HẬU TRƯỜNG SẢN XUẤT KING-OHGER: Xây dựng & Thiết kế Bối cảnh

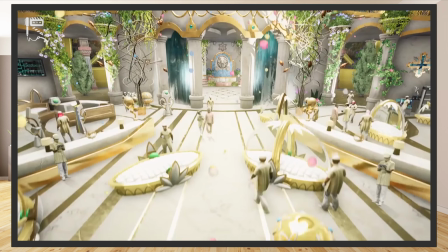(8:33)
Ngay phía trước khu vực ngai vàng của cung điện là nơi mà Himeno cùng các y tá, bác sĩ khác điều trị cho bệnh nhân.
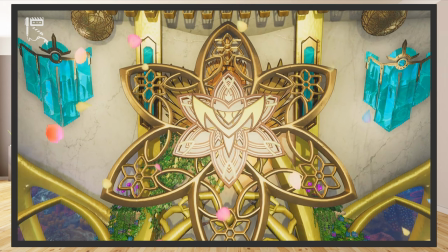(8:40)
Ishapana tuy là nước thứ 3 xuất hiện trên phim, nhưng lại là vương quốc cuối cùng được dựng model 3D.
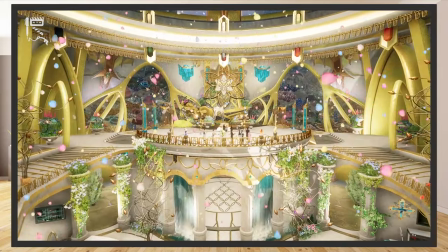(8:46)
Do đã có sẵn concept thiết kế rõ ràng, nên rằng staff bên Blackfame có thể dựng sẵn trước một phần trong lúc dựng Sukkodom và Unkosopa.
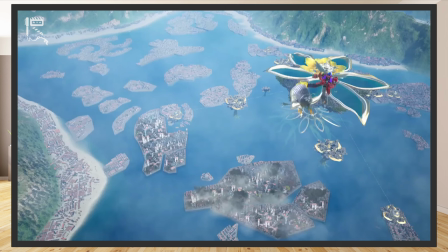(8:54)
Sau đó, họ chỉ việc ghép lại tất cả các chi tiết với nhau.
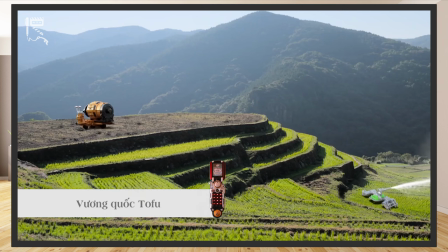(9:00)
Tofu, đất nước nông nghiệp rộng lớn, thời tiết đa dạng nhờ diện tích lãnh thổ, đấy cũng là quốc gia được lấy cảm hứng Nhật Bản rõ rệt nhất.
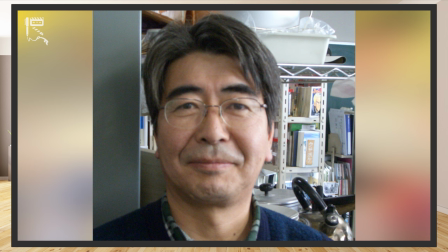(9:08)
Concept Art đã được bác Toshiyuki Sato vẽ, bác cũng là một cựu animator, illustrator lão làng trong ngành công nghiệp anime
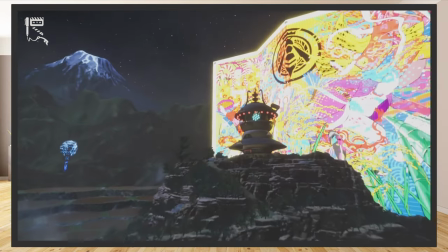(9:16)
Thành Takitate được đặt ở một vị trí cao trên đồi, trước mặt thành là những ngôi làng,
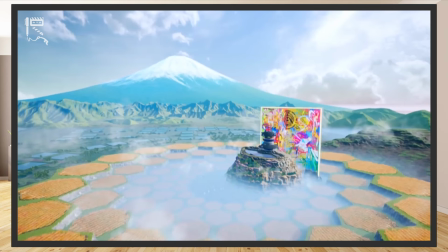(9:22)
phía xa là đất nông lâm được trải ra theo hình tổ ong Ngay dưới thành là chỗ ong máy có thể ở và làm tổ Dựa trên ghi chép của đạo diễn,
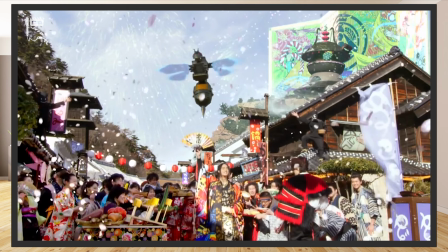(9:30)
họ thêm vào những dặng núi to ở phía xa để cho khung cảnh hùng vĩ hơn thay đổi thiết kế trên
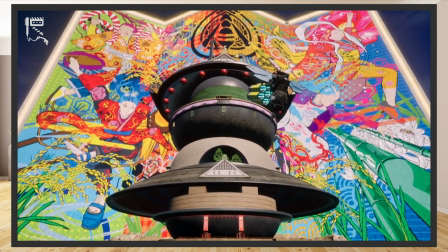(9:35)
miếng gập sau lưng thành để tạo điểm nhấn, đồng thời thể hiện rõ chất ca mối nhạc của Tofu. Họa tiết mở trên miếng gập được họa sĩ Norima vẽ.
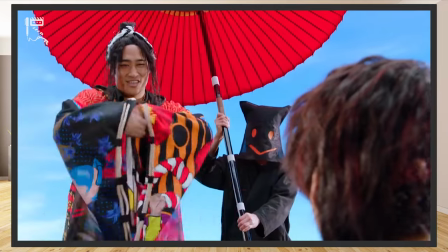(9:43)
Vị họa sĩ này cũng là người thiết kế phần họa tiết trên mộ đồ của Kaguragi.
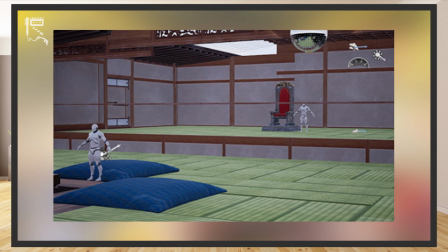(9:47)
Giàn sinh hoạt của vua ban đầu được thiết kế khá đơn giản, các miền chiếu tatami trong phòng có kích thước lớn hơn gấp 1,5 đến 2 lần bình thường.
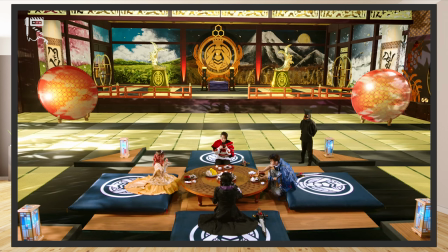(9:56)
Sau đó, ekip đã thêm vào những họa tiết chi tiết để căn phòng trông sang hơn.
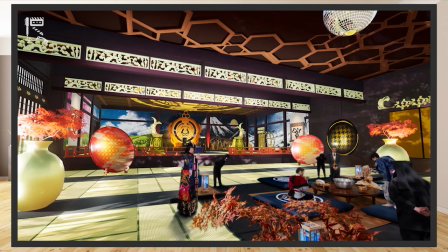(10:01)
Giữa phòng có bóng đèn disco luôn hoạt động, Cửa bên hông mở ra ban công để ngắm nhìn núi đồi và cảnh vật xung quanh.
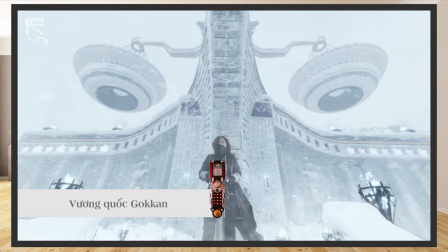(10:08)
Cuối cùng là Gokkan, đất nước luôn bao phủ trong bão tuyết lạnh giá. Nơi đây không hề có phương tiện đi lạ trên mặt đất, chỉ có thể bay tới và rời đi.
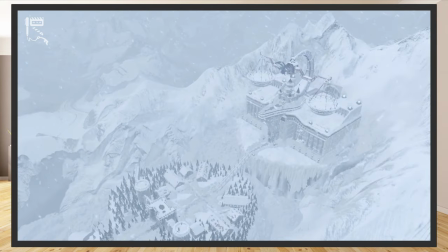(10:18)
Đây vừa là nhà tù, vừa là nơi mà những ai không thể thích nghi được với bốn nước còn lại lưu tới.
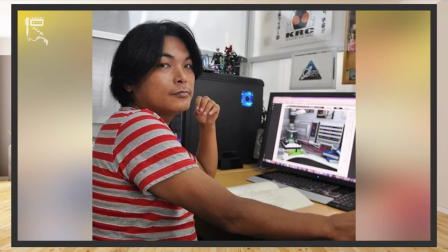(10:23)
Thiết kế của Gokkan được Hideki Tajima bên ekip Camerider phụ trách. Ông cũng là người thiết kế cho tòa nhà tập đoàn Hiden của Camerider Zero One.
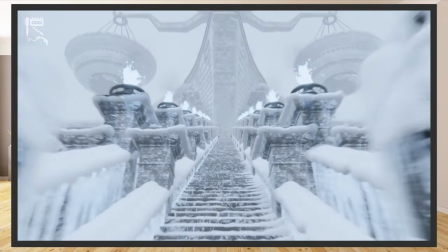(10:32)
Tuyết là phần quan trọng và khó nhất khi quay ở Gokkan.
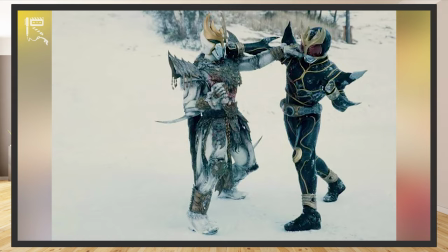(10:36)
Do thông thường khi quay các cảnh hành động trong mưa tuyết, đoàn phim chỉ có thể quay ở đúng một thời điểm nhất định trong năm,
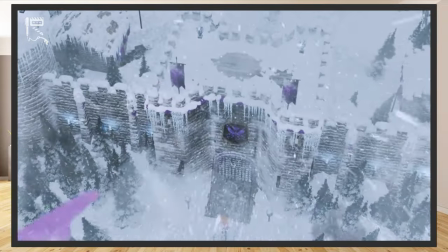(10:42)
nên ekip đã phải tự tạo ra tài nguyên tuyết cho Gokkan để có thể tận dụng lại liên tục trong suốt cả một năm sản xuất phim.
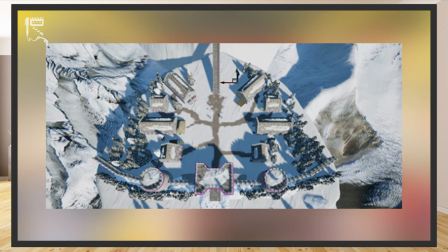(10:49)
Do bản concept của Gokkan được dựng sẵn trong 3D, nên việc khó khăn còn lại là làm sao cho bão tuyết và môi trường của Gokkan được nhìn chân thực nhất.
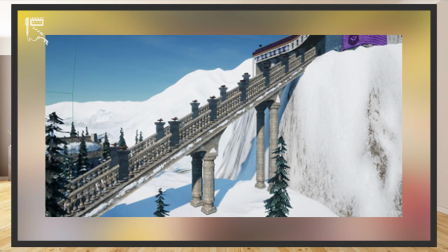(10:57)
Phần cầu thang được làm để nối giữa làng và tòa án. Ở đây, họ thêm tuyết để tà chân thực hơn độ khắc nhiệt của cốc khăn.
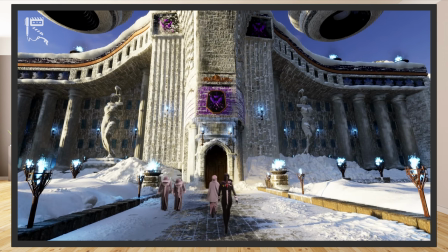(11:04)
Họ thêm tuyết và rất nhiều tuyết nữa. Phần lối đi cũng được nới rộng ra để vừa 6 người đi cùng một lúc.
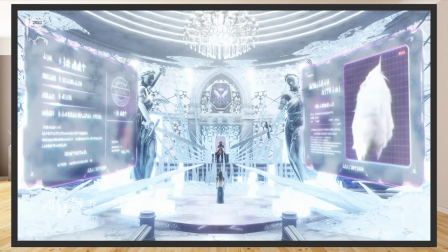(11:11)
Phía bên trong thành dài ban, đồng thời vừa là phòng thẩm phán, vừa là nơi đặt ngai vàng của cốc vương cốc khăn,
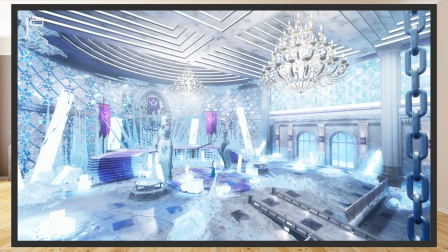(11:17)
ekip đã điều chỉnh lại phần trang trí và họa tiết để tạo cảm giác băng giá hơn. Phần ghế ngồi của cư dân tham sự phiên tòa được thiết kế theo dạng xích treo.
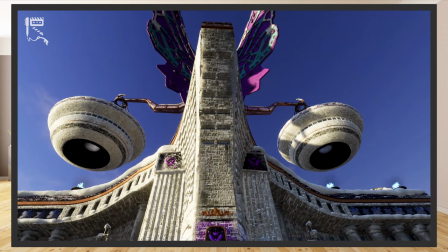(11:25)
Vương quốc Gokkan được trao chuốt chi tiết rất tỉ mỉ, nhưng vì luôn ở trong tình trạng bão tuyết nên nhiều chi tiết ở nơi đây khó lộ ra.
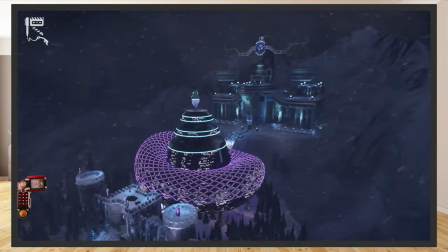(11:33)
Trên hình là cảnh Gokkan và thành Giai Ban về đêm. Về phần của vương quốc Bok-Naraku ở dưới lòng đất của Jarami,
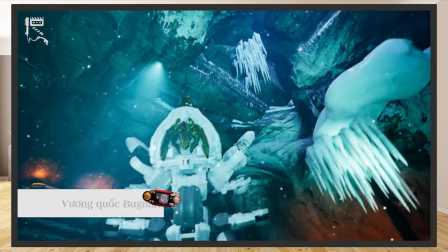(11:42)
do được thêm vào từ tập 27 nên ta không có nhiều thông tin từ Toei về quá trình hình thành nơi đây.
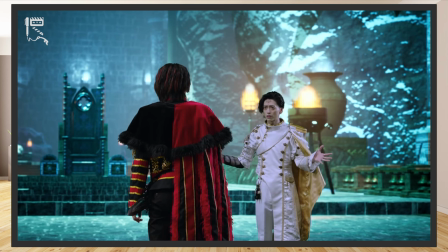(11:48)
Nhưng dựa vào chi tiết thì ta biết được đây là phần đất nằm ở phía dưới lãnh thổ của Gokkan.
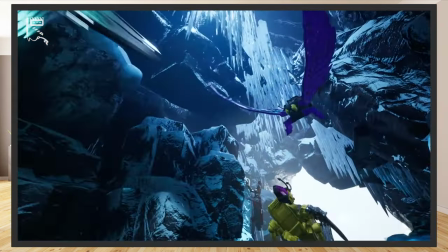(11:53)
Tuy chỉ là hang động, nhưng nơi đây cũng được bài trí đẹp mắt với ánh sáng xanh huyền dịu dưới lòng đất, xèn kẽ ánh lửa hồng.
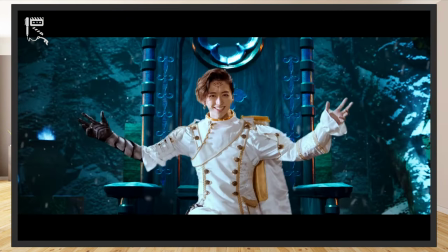(11:59)
Vua Jeremy giờ cũng có cho mình một ngai vàng riêng.
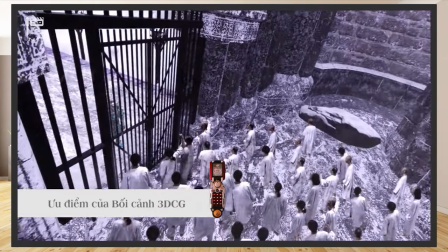(12:03)
Nhờ việc sử dụng bối cảnh 3DG này, nên đoàn làm phim hoàn toàn có thể lưu trữ và dựng lại những xét quay, cảnh vật sẵn có.
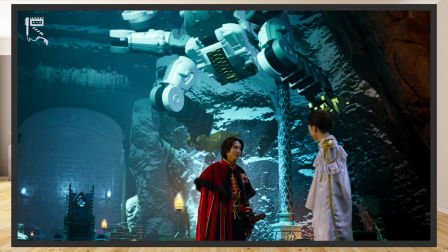(12:11)
Vì những xét quay đó qua thời gian sẽ không còn tồn tại được nữa, nên chỉ có thể xài 3D để phục dựng.
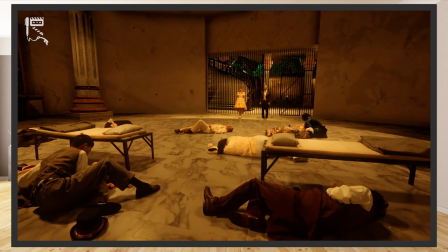(12:16)
Ví dụ như bối cảnh nhà tù tại Ishabana trong tập 36, được tài chế dễ dàng từ những tài nguyên có sẵn.
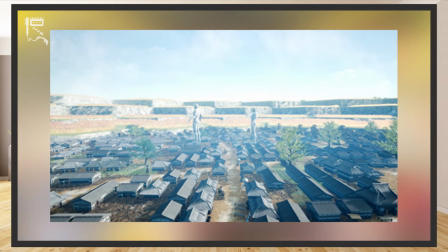(12:23)
Ngoài ra, đoàn làm phim cũng tạo dựng bối cảnh cho những cảnh quay chiến đấu bằng cát tai.
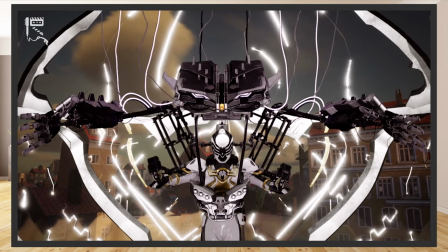(12:28)
Xong, đa phần các cảnh chiến đấu của hợp thể King Ojo sẽ quay trên xa bàn thật, nên các tài nguyên này được chủ yếu dùng để làm nền cho các cảnh quay trong buồng lái.